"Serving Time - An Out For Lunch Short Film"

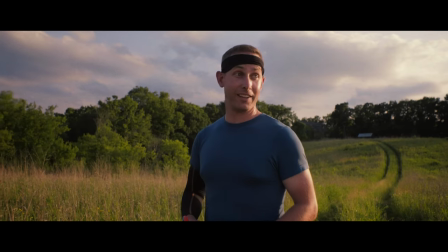Let's make this quick. Bachelors on in 20. Yeah, but you're not gonna be watching it. You ready?
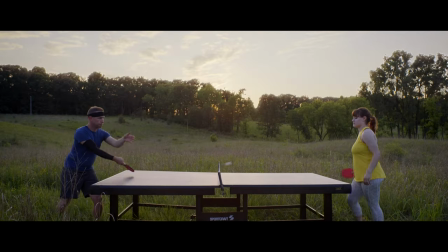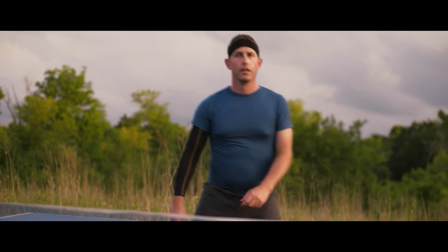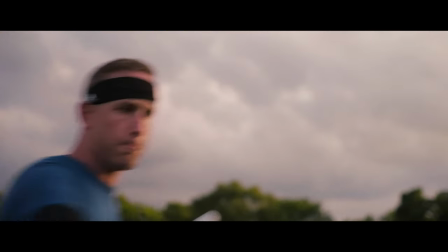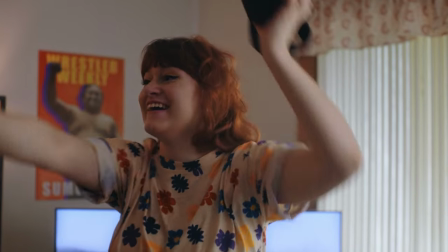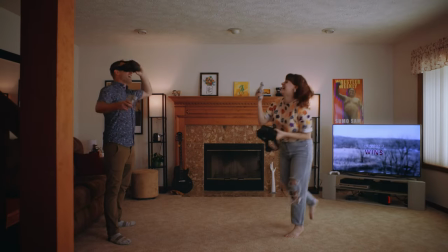Come on, babe.
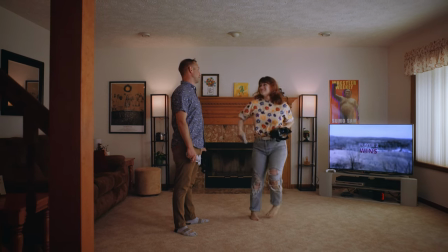I can't wait till I beat you with this. I don't think you will.
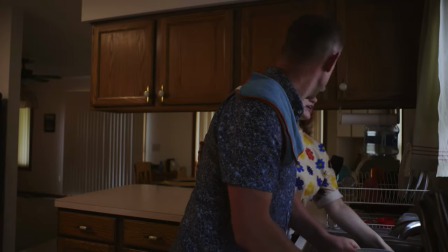Good game, honey.
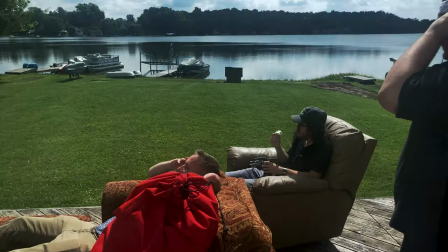In a true low-budget fashion, we jumped into pre-production for serving time a week before the shoot day.
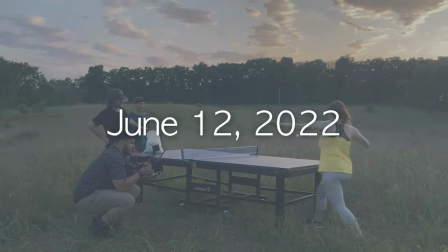Fitting production into our cast and cruise schedules was tough, leaving this one Sunday to complete an ambitious idea.
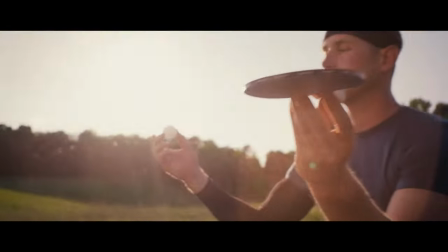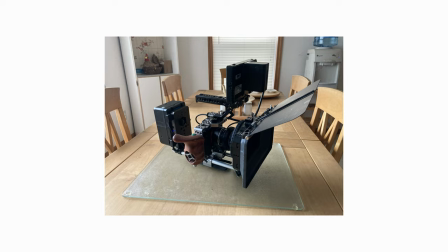Our DP Sam here is showing off our rigged up camera, and underneath all that junk is just a Sony A7S and adapted vintage lenses,
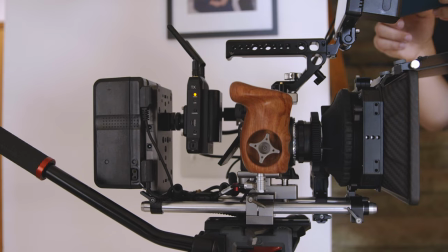rocking some extra hardware for follow focus and matte box.
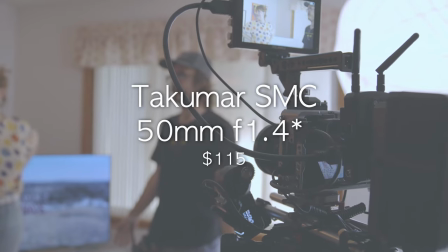The two Takamars Sam picked from his collection were the 50mm f1.8 and 28mm f3.5.
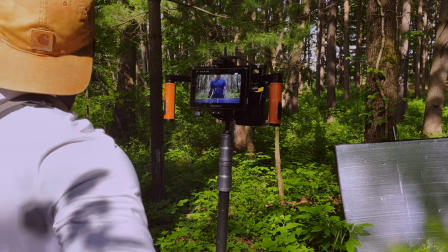This package is quite affordable and can create beautiful images, understanding some limitations.
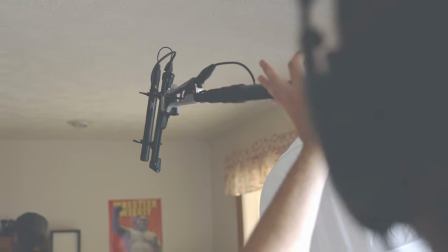Audio was captured by this pretty simple boom setup with a TASCAM recorder mounted directly to the boom pole.
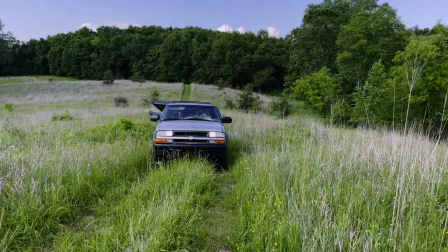This kept the boom pole easy to throw down and Audio Wrangler Colton light on his feet when one of his many other roles on set calls.
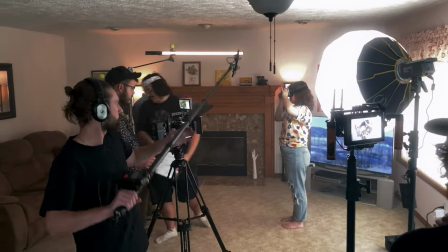In total, four lights were used for serving time. Our two practicals contained Aputure B7C bulbs.
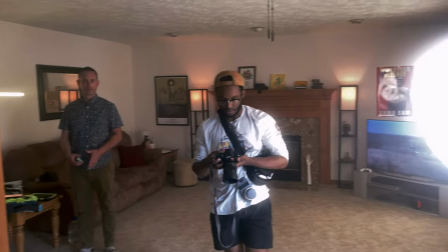These easily could have been replaced with normal light bulbs, but this allowed us some flexibility on set.
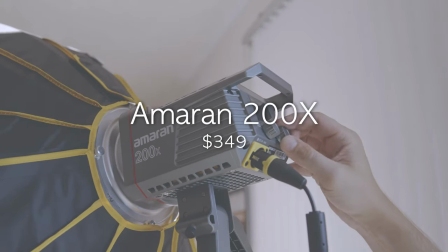The main lighting was achieved with Aputure's Amaran 200X and T4C tube.
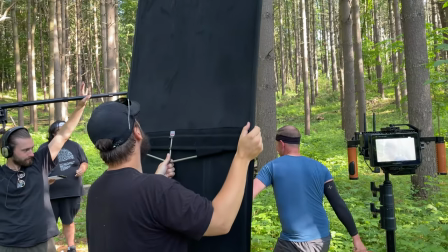Additionally, we controlled light on set with simple flags, bounce, and fusion.
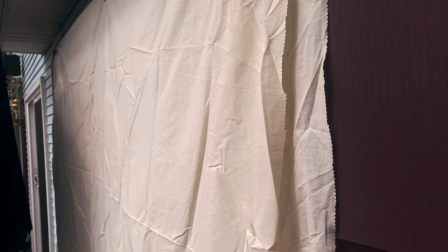Two layers of muslin over the window kept the light soft and within the dynamic range of the camera.
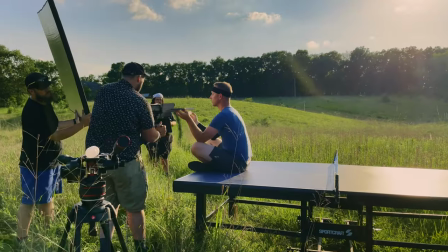The B-board is made from insulation and gaff tape, costing under $15.
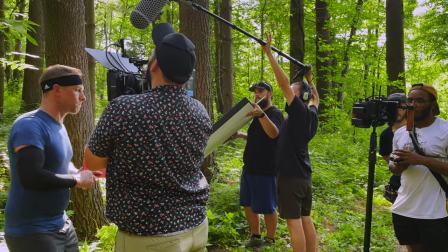Having a bounce outside gave us a quick way to fill in our shadows or wrap the light a bit in the harsh backlight of the sun.
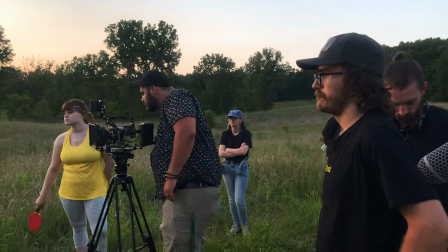We've been running random consumer equipment for years to create our films.
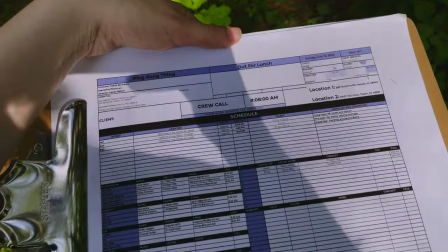To us, filmmaking has always been about the team behind the story and understanding our equipment and capabilities.